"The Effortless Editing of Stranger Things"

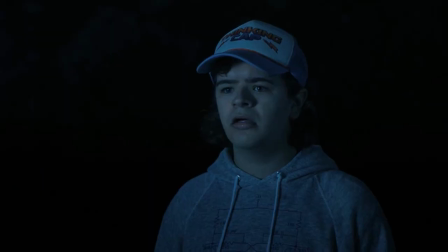Maybe I'm reaching on this one, but Robin saying this.
Bedtime at nine, kiddos.
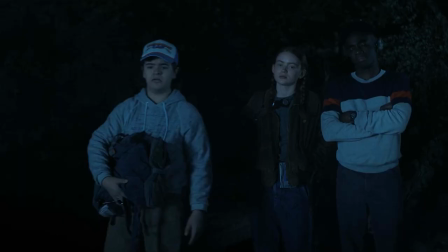Immediately followed by 11 as a child. I don't know. It puts into perspective how young our main characters are.
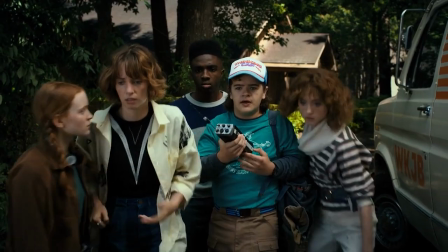Or when Eddie asks the guys to find him and Dustin says this.
Hold tight. We're coming. We're coming.
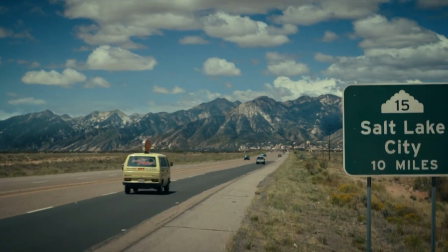And we cut to the other boys driving in Salt Lake City. They're far away, but they're trying to help in their own way too.
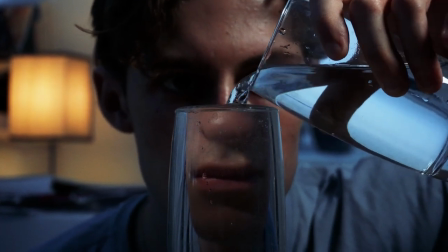But the best way for us to stay focused is if we know we're looking for something. Now this can be consciously or subconsciously.
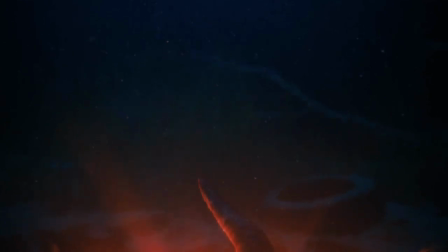It's pretty obvious here when we're shown this floppy finger and then shortly after Steve gets dragged down.
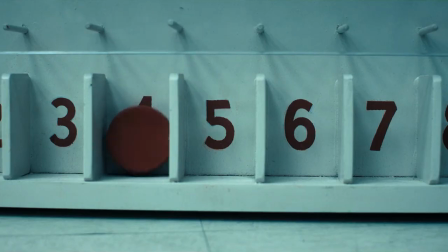Sometimes it's literal in a very abstract sense. This puck lands in four and right after 11 is surrounded by four bullies. But I love it when filmmakers plant seeds early. I didn't really digest all of this until my rewatch.
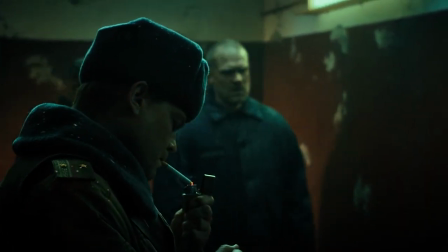But 18 minutes in we're shown the KGB guard lighting his cigarette. It's shown for a while but means nothing at the time.
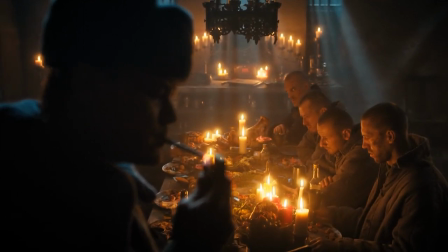Half an hour later we cut to this close-up of the guard lighting a cigarette again. This time with Hopper watching on.
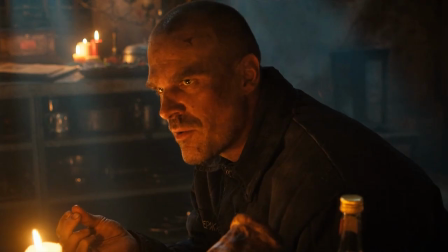After a demotivating discussion on the Demogorgon and how doomed the men were, This is your last meal.
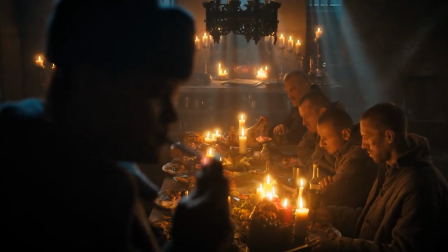Jim realizes he actually has one option. Fire. You can almost see his brain calculating all of it.
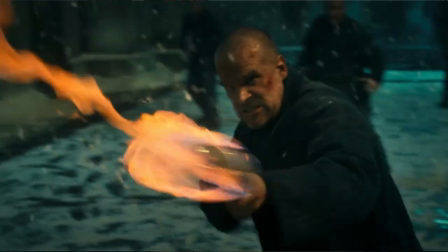Of course, an episode later, Jim ends up surviving the Demogorgon's first attack by utilizing this fire.
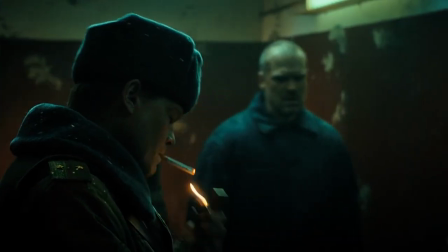Something that was hinted to us way, way back. But listen guys,
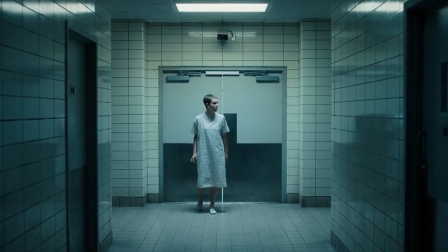there's one cut in this episode that stands above the rest. one editing decision that expertly uses location and character to tell the story.
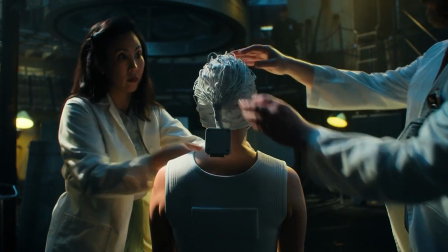So, Eleven is being used as the subject in Project Nina,
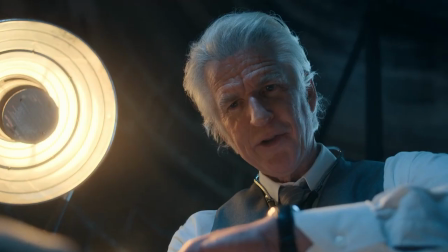a machine that Dr. Brenner hopes will reignite Eleven's powers by forcing her to relive buried memories.
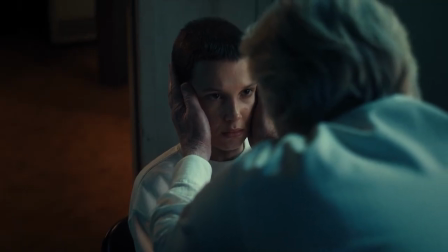Your abilities are still in here.
Every moment inside this room is a flashback.
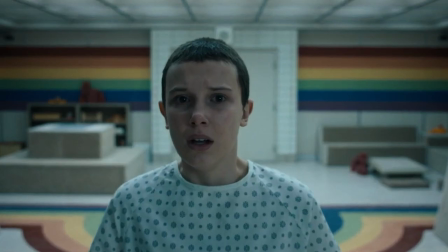We're watching Eleven spectate an old memory. We can see this clearly when she looks at her reflection and sees her younger self.
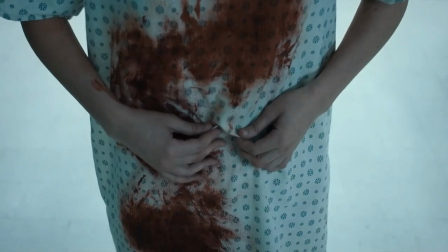As the traumatic memories begin to surface, we're focused on the older Eleven. And then this happens. So what's actually happened here? Here is the layout.
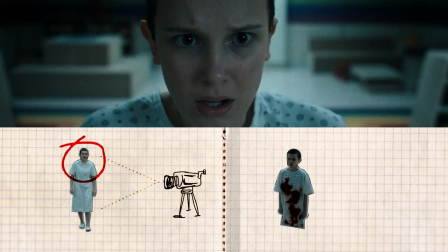If we're on this left side of the mirror first, looking at older Eleven, when she spins around, we're effectively moving all the way over here.
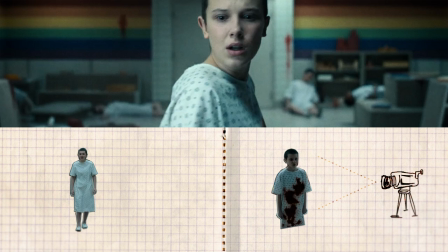Except what a second ago was baby Eleven is now the older version.
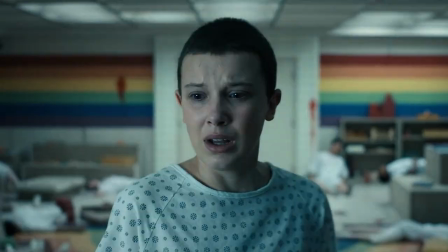We've moved through to the other side of the mirror into Eleven's true reality.
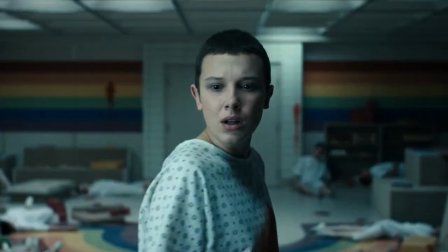She's no longer spectating the memory. She's truly reliving it. Also notice how her reflection isn't even there anymore.
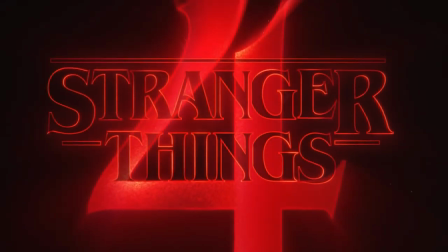She's now become the child she saw in the mirror. Stranger Things really is one of those shows that definitely will improve with a rewatch. You might be surprised with what you pick up. I know I was. What should we talk about next? Like and subscribe.